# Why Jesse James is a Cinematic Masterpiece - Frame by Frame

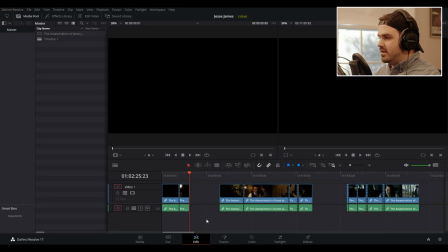[2:47]
It's quite staggering how, let me get back to the beginning of that. it's quite staggering how was that
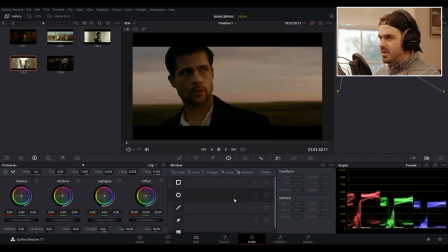[2:54]
about two minutes and 30 seconds we know his his temperament his successes his losses his current state his past state and maybe his future state and this is the exact first two three minutes of
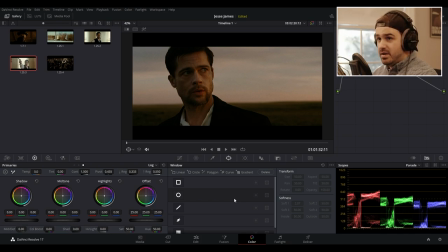[3:10]
the film and we have two hours and 40 minutes to go from here so yeah it's it's pretty staggering how how well they blend the music from Nick Cave the direction of Andrew Dominick and especially
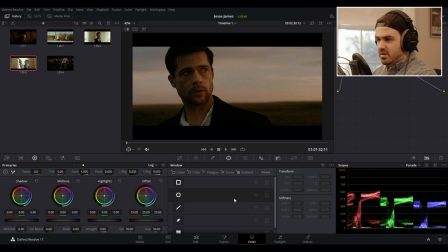[3:26]
the cinematography from Roger Deakins in this film as well I gotta mention the editors which is um I have my notes here it's uh Curtis Clayton and Dylan Teschener I think are the editors of this film but yeah for starters let's just look at the shots quickly I'm
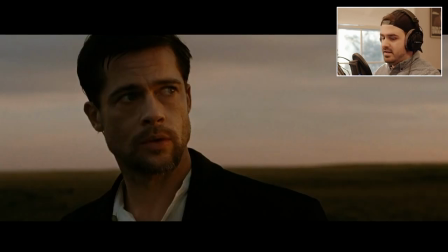[3:43]
gonna pull this back up so they have these like vistas which which are just like you see this a lot in Roger Deakins where he he puts the horizon line like just under the thirds the lower thirds and of course yeah you have
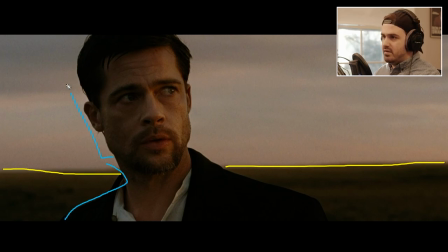[4:03]
like Jesse just figuring out here squeezing into the picture but um you play this back for a second oh hold on a second guys sorry referred to as granulated eyelids you run this back so
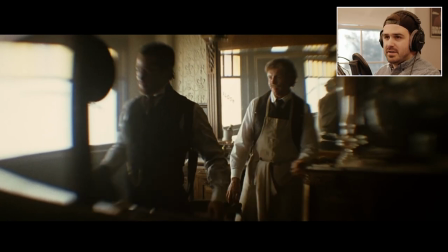[4:22]
if you know about Jesse James you know about this like a lens effect that they had which is right here which is they use like a old I forget the name of the lens it's a it's like a gold plated lens from the early 1900s that they modded to put on the film
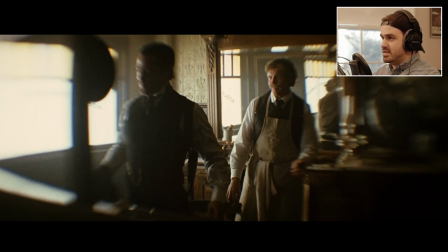[4:39]
camera and it it provides this like mass diffusion around the entire perimeter and it looks like only the center of the um so right here only about here is like normally in focus as everything else just kind
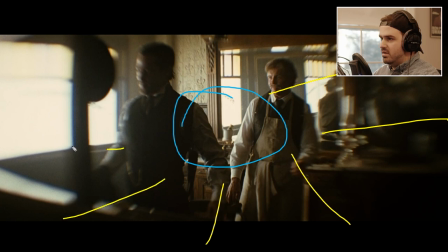[4:57]
of ripples outward this looks like a goofy son but
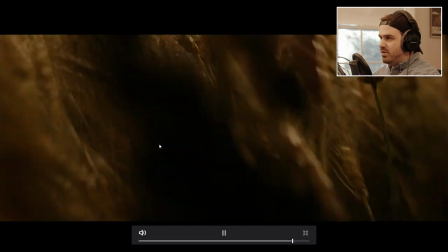[5:02]
um but when you watch it it's just it's just pretty crazy like
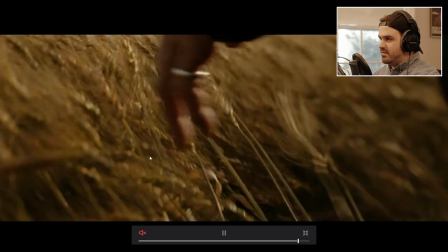[5:07]
it starts to give everything this like vignette old age like memory feel so
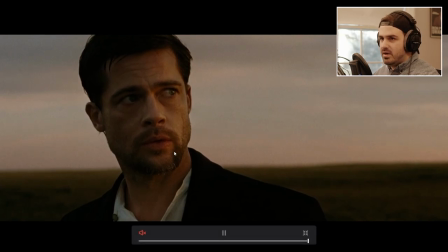[5:12]
whenever you have these like sequences in the film where it's like the now by the way the
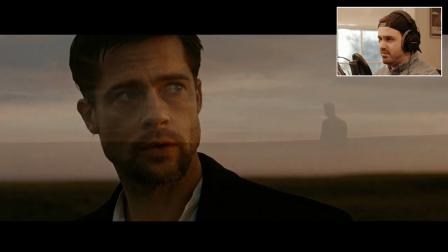[5:18]
narrator is reading from the um he's reading from the book which is this this is this is an adapted film
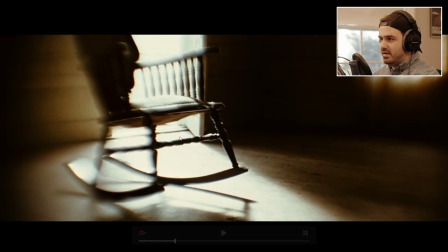[5:25]
um they they tend to use this lens effect on everything so like right here with the chair in the light it
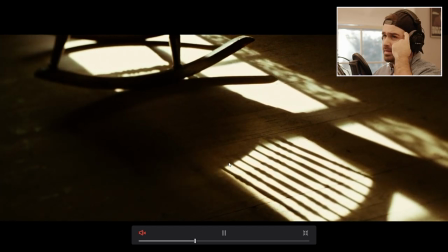[5:34]
just they seem like um they remind me of like andrew wyeth
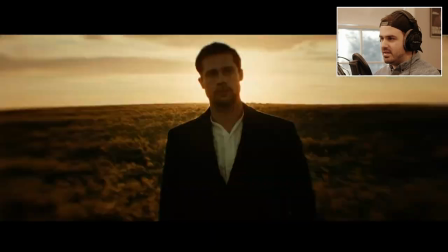[5:38]
paintings to be honest like they kind of have that just like that cascading um blurriness of everything like especially here like if you look here like like i said he's he's in focus i mean roughly has probably only about
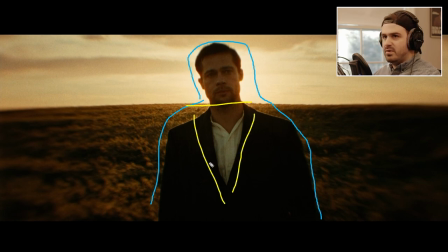[5:54]
here is truly in focus and then everything else after that it just starts don't completely ripple out into pure distortion and vignetting but when you combine this with the music the narration and the sequences of imaging
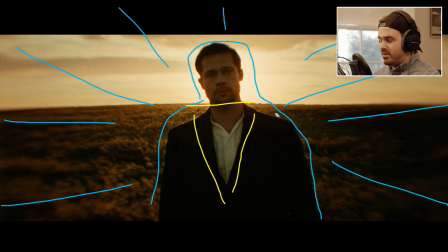[6:11]
and especially just brad pitt stoic acting acting he's doing here um it does a lot for the audience i mean you can convey a lot of the story just in these short memory sequences and for most people when you
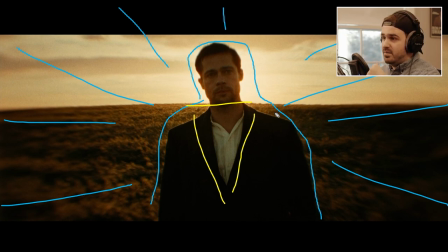[6:27]
when you've seen this film for the first time the key scenes you remember is this scene and there's a couple more that sprinkle in and you don't get to like get that much out of jesse's character to be honest but these scenes kind of like put you back on like a bedrock of who jesse is and where he's at which i think
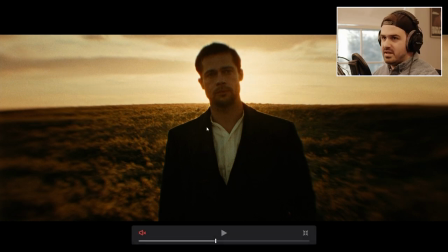[6:47]
is really cool and i've seen this film plenty of times and every time these these scenes blow me away